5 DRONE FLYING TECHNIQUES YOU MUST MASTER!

What's up everybody this is Mike welcome back to another video and today I really want to talk to you guys about my five favorite techniques when I fly my drone those are basically five movements that I think everyone should master everyone should know about and everyone should use in their footage especially if you incorporate them all in your footage and you combine different angles different shots I think you will have a winner so in today's video we'll take a look at those five techniques and I'll show you examples how they work how to do them with the remote controller so without any further ado let's
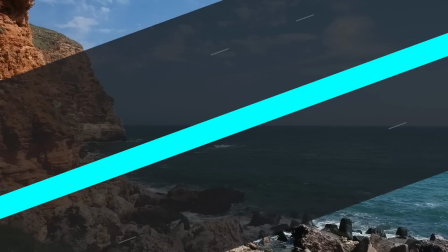get started the
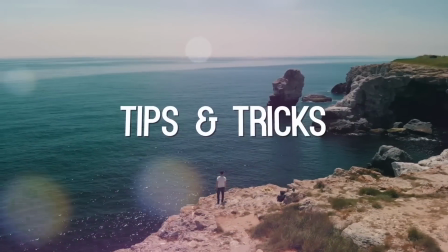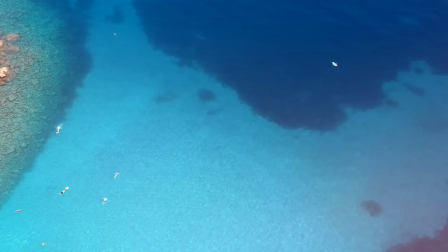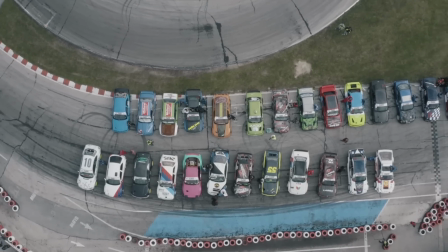first movement that I want to talk about is called the reveal shot the reveal shot is pretty basic but it's super impactful especially if you want to introduce the viewer
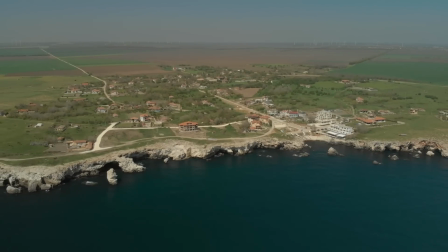to the environment to the location that you're going to show off in your footage and I personally love using that shot in the
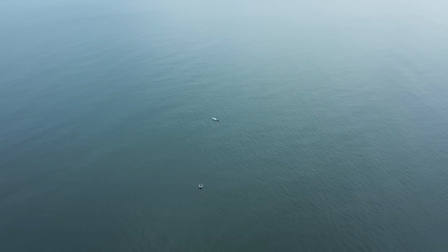beginning of my videos just so I can show off the location that I'm going
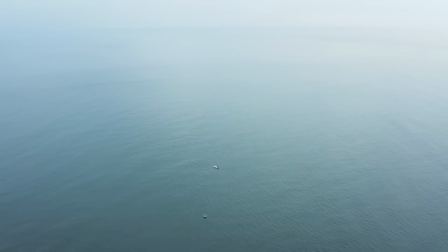to shoot in this video in a more special way so what I like to do is to start flying maybe a bit lower to the
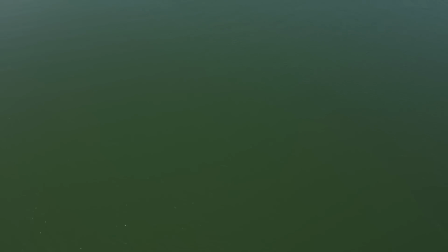ground and slowly getting up with the drone but I also start with my
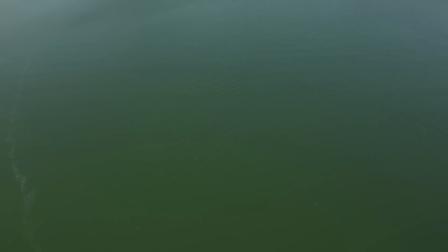camera pointing all the way down to the ground and when I start gaining altitude I
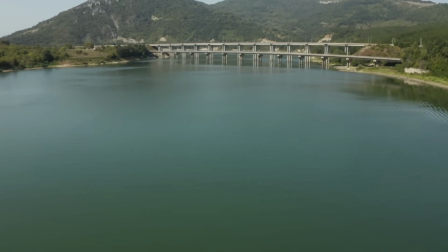also slowly start moving the gimbal wheel up so the camera slowly goes up and reveals the whole area so like I said it's pretty basic
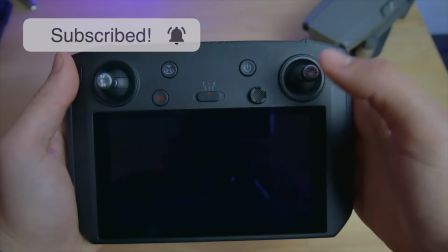all you need to do is start going forward by pressing the right
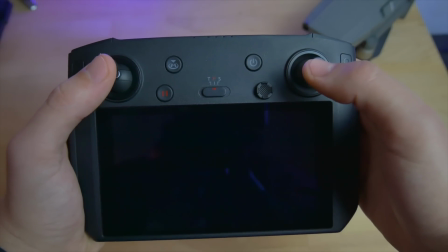stick forward you also need to press the left stick forward
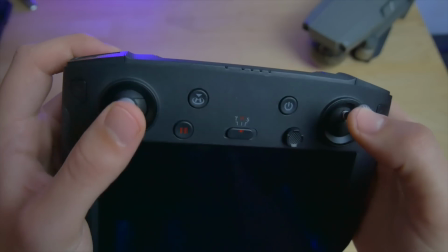so you gain some altitude and you also need to use one of your fingers on your left
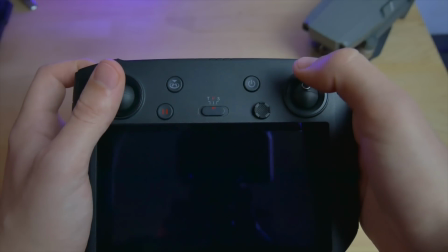hand to slowly rotate the gimbal wheel up it's a very basic maneuver and I think everyone should be able to execute this movement with a little bit of practice and I think the key here is to not rotate the gimbal wheel too
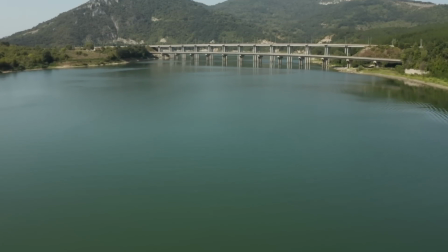quickly so we can have a smooth transition from the ground to the upper part of the area.
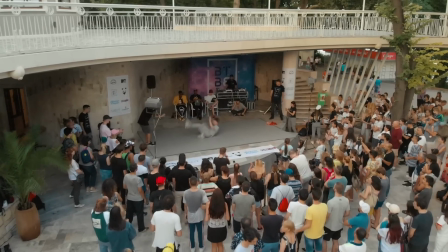The next shot is called the jib or the crane shot and we are so so used to seeing shots like this from Hollywood but especially if you
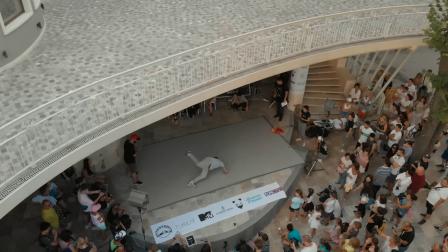do that maneuver with your drone it's even more impactful and I really love using these types of shots especially when the location is a bit tighter
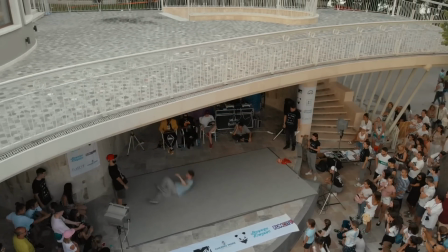I don't have that much space to move it makes it look like you're
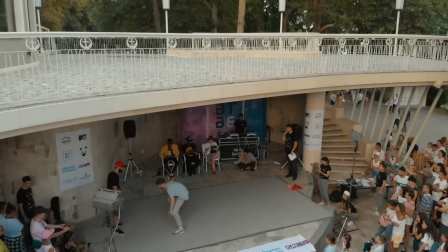using a regular camera and then you start understanding that this is actually a drone shot in my experience the crane shot looks best when you
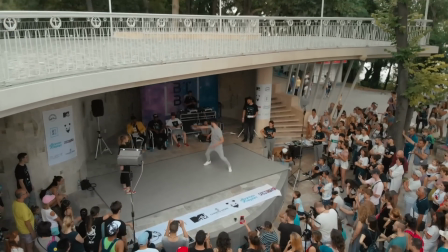shoot around people and when you are not that high above the ground so it looks like it's a ground camera and then you start going up and up and up and then you realize it's a drone shot also when you're shooting some
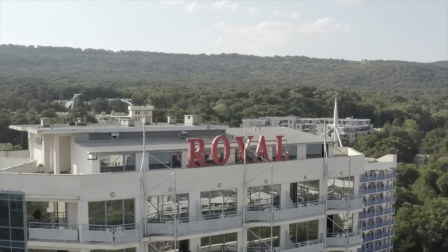buildings it could be a really really good idea to use the crane shot and just show off the size of the building by also being
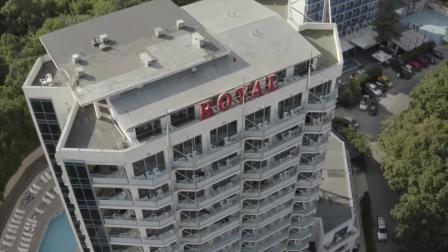very close to the building and in this example i'm doing exactly that i'm shooting this hotel and i'm starting from the middle of the hotel i'm gaining altitude and i'm pointing the camera downwards just to show off the size of the hotel how tall it is and i'm also going up in the process you can of course do it the opposite way you can start from a
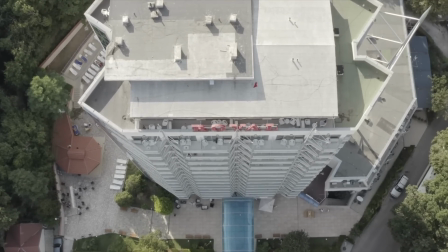higher altitude and you can go down by also moving the gimbal wheel and
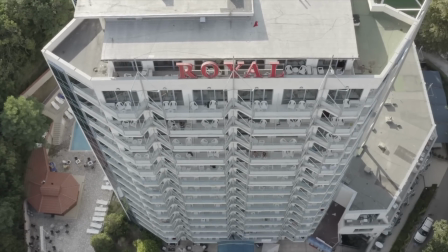it's very much the same as the previous shot you just don't need to
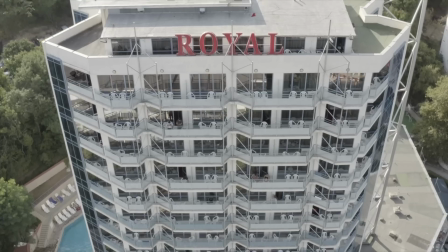go forward or backwards you just need to lower or higher your
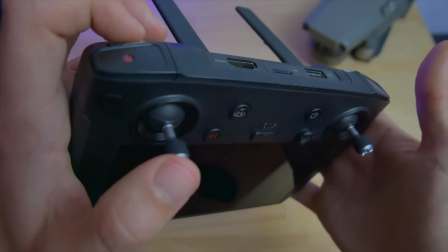altitude and then rotate the gimbal wheel so the camera
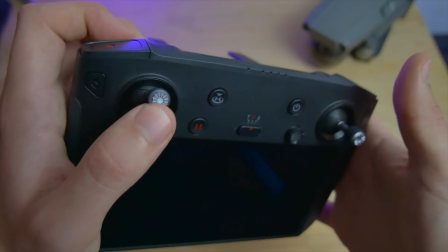shows off the size of the building or the people around you movement number three is the follow shot and there are so many ways to use this movement in
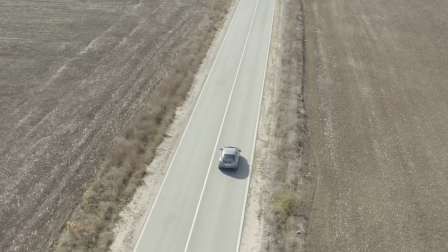your footage first you can use active track and just follow an object like moving